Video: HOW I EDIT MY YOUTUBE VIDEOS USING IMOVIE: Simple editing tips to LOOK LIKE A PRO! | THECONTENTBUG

Okay, hello guys, what is up? Welcome back to my channel. I realized after looking through some of my YouTube-related YouTube videos that I don't have a video talking about how to edit your YouTube videos, and I use iMovie, which is probably the most basic editing software that you can use when you're getting started on YouTube, especially because it comes for free whenever you have, I keep pointing over here, you can't even see it, an iMac. Which has me on it because I'm currently editing this video. But if you have an Apple product like your phone, an iPad, a laptop, or an iMac desktop, all of those have iMovie for free. So I want to share some tips with you guys, some things that I have learned along the way and kind of how I edit my YouTube videos using iMovie. Now I do not get that technical, but if you are curious about how I create some of the overlays or the sound effects or even how I design my graphics that I put into my videos, I'm going to show you all that in this video today. So if you like this video, make sure you give it a thumbs up and subscribe to my channel down below, and let's get to editing.
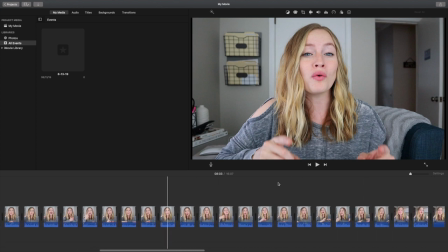I started editing this video this morning, and I'm about 8 minutes through the content that I have recorded here, and as you can see, there are a lot of clips that we have got going on so far,
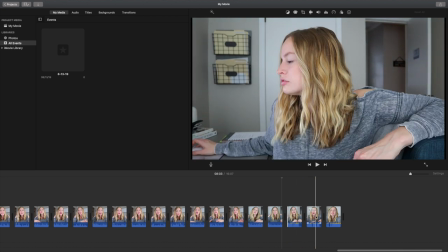but I am right here, so the last few clips, we've got a 2 minute clip, a 3 minute clip, and then another 2 minute clip here at the end, so those are the ones that I really have to get through right now to make sure that I like the flow of my video. So the way that I like to edit my videos, the first thing that I do, I cut out all of the breaks or where I miss say something or where I'm breathing or where I'm just thinking. I will cut them out until I have like the flow and I like what I am saying the whole way through the video. So kind of the script of the video. That's my first editing process. So right now I'm just going to be doing a lot of split clips and I want to show you guys exactly how to do that.
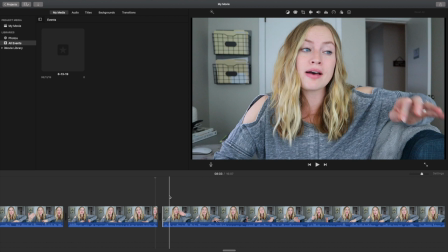So it's honestly really, really easy with iMovie.
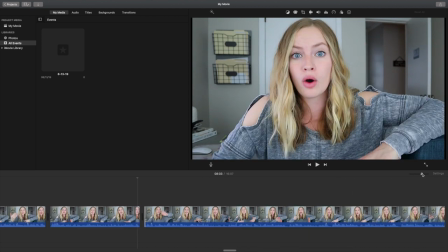So I can already tell right over here, this basically just expands your clips a little bit so you can see them more in detail.
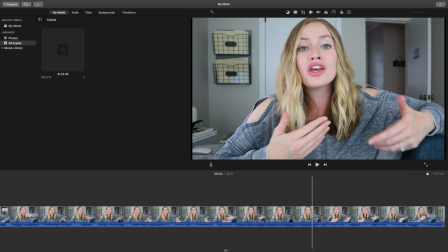And what I like to do with this is if I scroll over a little bit, I can tell that this right here is a break where I'm breathing, and I don't want to have that in my video.
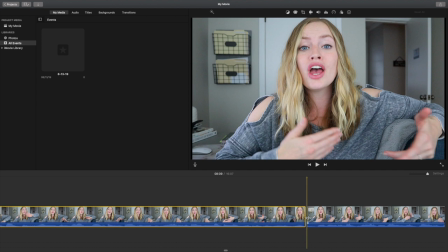So I'm going to right click, click on split clip, and what that's going to do, it's going to create a break, and then I can slide this over to where it's done, and then it flows a little bit nicer,
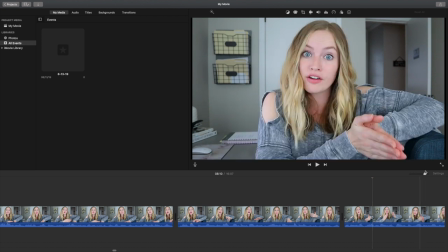and that's what I enjoy in my video. So I actually like to have it on this notch right there, and then I will look through.
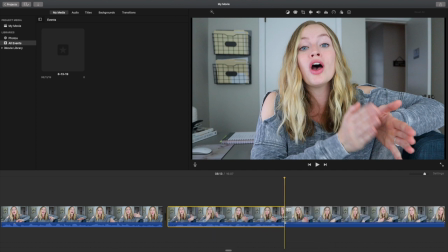So this is a big break. I'm just going to split clip, drag it over, and then I like that better. So let me get through the last 8 minutes of this video right now, splitting it up, deciding where I like things, and then I'll show you guys the next step in my process.
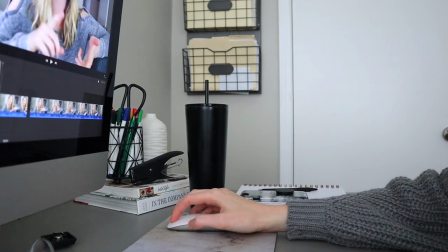So now that I've got my video broken down and I actually like the length of it as well as the flow of it, it's about 11 minutes and 53 seconds right now. It's probably gonna end up being a little bit longer because I'm gonna add some other clips and scenes in the middle. But before I add those clips, I wanna color correct these videos because it's going to be a lot easier if I do it right now. And I wanna show you how I do that. So in this video, there's several different scenes.
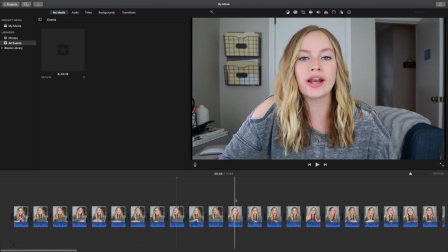So it starts out where I'm sitting here and then we're gonna jump in where over here and you can already see the color difference in those two,
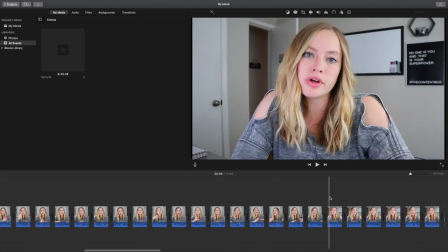and then I know when I switch and I go over to this area, the color difference is so dramatic.
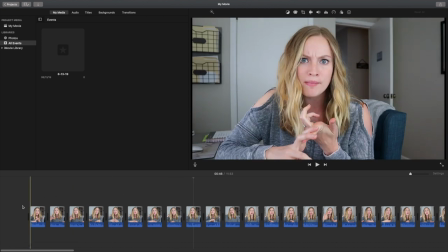So we have to color correct to make it all float nicely.
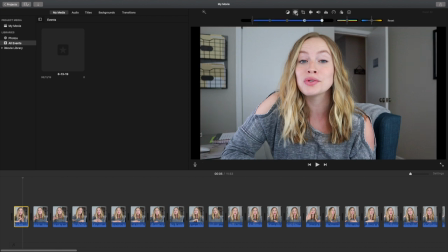So I'm gonna start with the first section, and what I'm gonna do right up top here, this painter's palette-like thing, you can go ahead and click on that, and this is going to change the light.
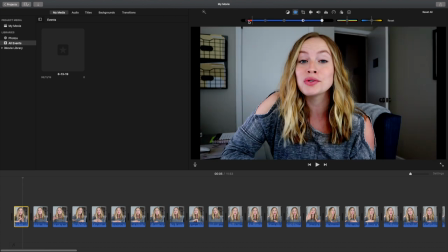So this is gonna bring down the darks, which I do not wanna do that.
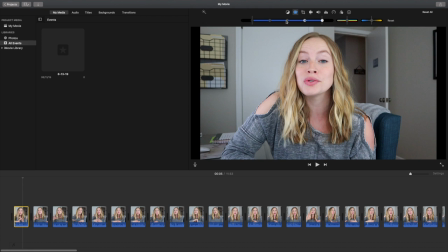This is gonna bring up the whites or the highlights, and then this is going to drop the middle tone for your video. So I'm gonna end up lightening this a little bit. I may bring it up because I don't want the background to be too dark. So now that I've got this one clip right here color corrected, I'm going to right click,
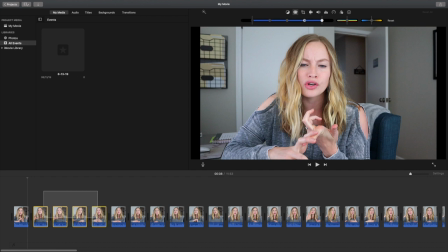click copy, and then I'm going to highlight all of the videos that were taken in this one scene.
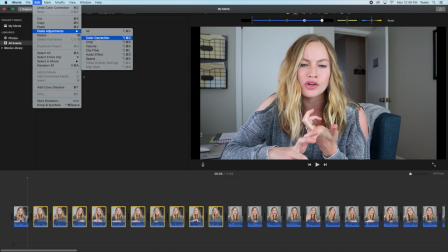Right up top here, if you go to edit, paste adjustments, color correction, it is going to adjust all of these to match that one video.
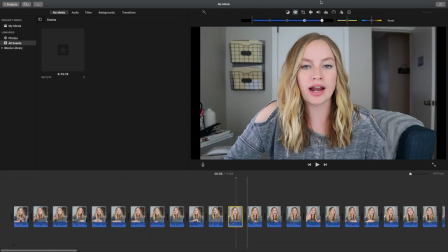So it makes it really, really easy. So I'm gonna do the exact same thing with all of the other videos that I have right here.
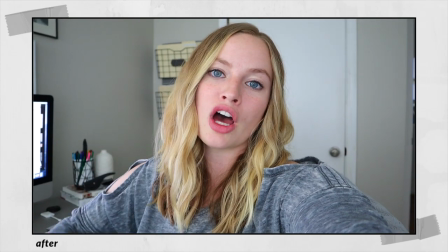If you guys have any other questions, please let me know in the comment section down below and I will.
Now it's time to add all of the fun stuff. So I try pretty hard to make my videos as interesting as possible to keep my viewers watching my videos for longer.